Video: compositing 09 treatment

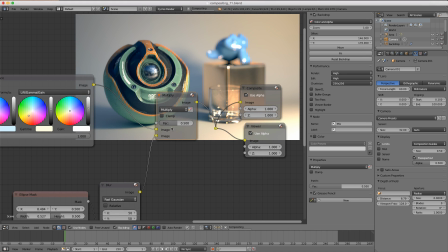Oftentimes you'll see instead of overlay, we'll use the multiply operation and then maybe tone down the blur a little bit.
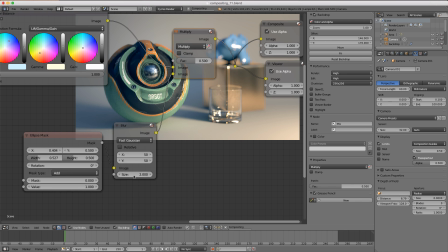Let's go to 5, maybe even like 2. And then if we crank up the factor
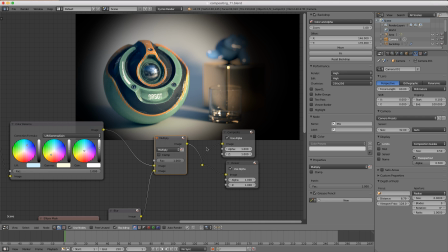all the way up at 1, this is a very extreme example of what the vignette is meant to do by darkening everything except what we want to focus on.
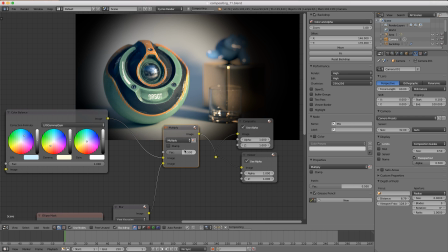So really we want to tone that way down to like 0.5, maybe 0.7.
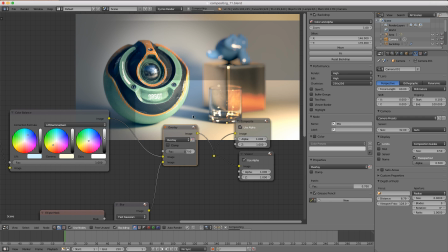Again, personally, I like the overlay method, but this is very much your preference.
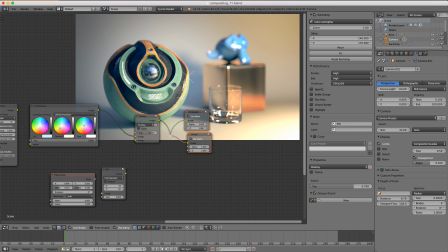And so after the vignette, the last treatment technique I want to show you involves the lens distortion node in our distort category.
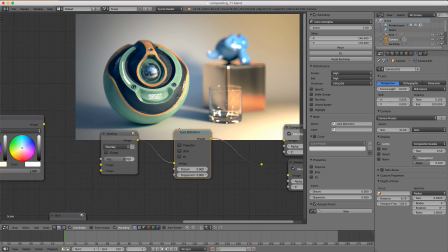The second option, lens distortion. And what this simulates is camera effects, like noise, for example.
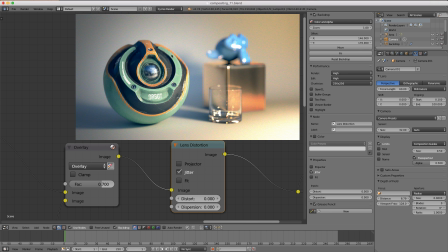If we turn on jitter, you should be able to notice the subtle film grain that's been overlaid. I'll turn that on and off. And below that we have distort. If I turn that on to 0.1, this is a very sensitive setting. You'll see that our image begins to distort, like photos are distorted due to the camera lens.
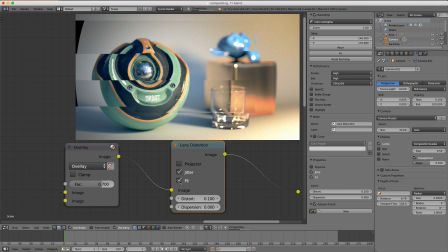And to take care of these black corners, I need to enable fit, and that will ensure that the resolution of our image fills the frame. And finally, dispersion, if we turn that on to 0.1 as well, that's another camera effect that slightly separates the RG and B channels.
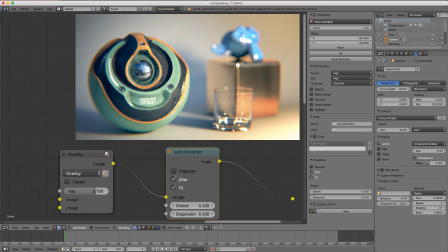Overall, this node is meant to simulate a camera lens, hopefully enabling more photorealistic final results. But the ironic thing about this is the more extreme these effects are, the lower quality the camera is. And so in reality, the higher quality the camera, the less noise you'll get, the less distortion and less dispersion you'll get.
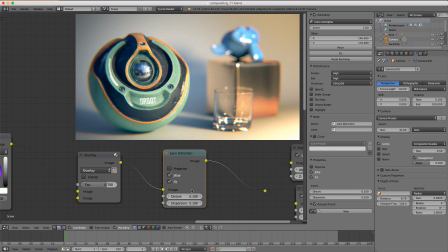So I highly encourage you to be subtle with this node.
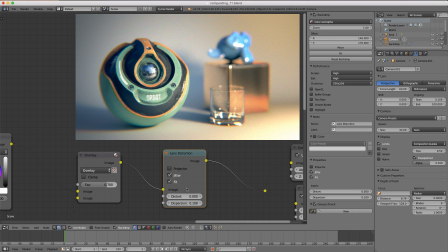I actually don't use distortion as my personal preference and turn the dispersion way down to like 0.03. And as for jitter, that's just depending on the project, whether or not I want that on.
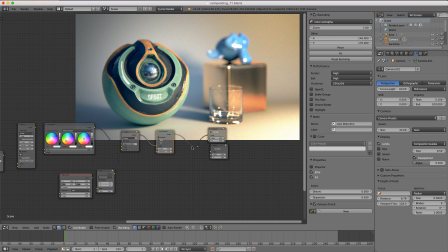And that's just a few of the treatment techniques that are possible with the compositor.
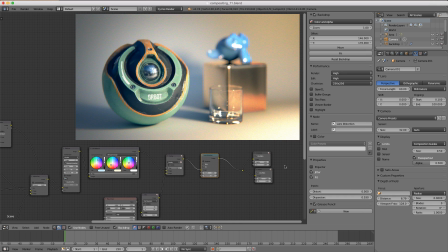Now that you know the fundamentals, your next step should be to further explore the compositor's features, get familiar with the available nodes, and figure out how to artistically enhance your renders.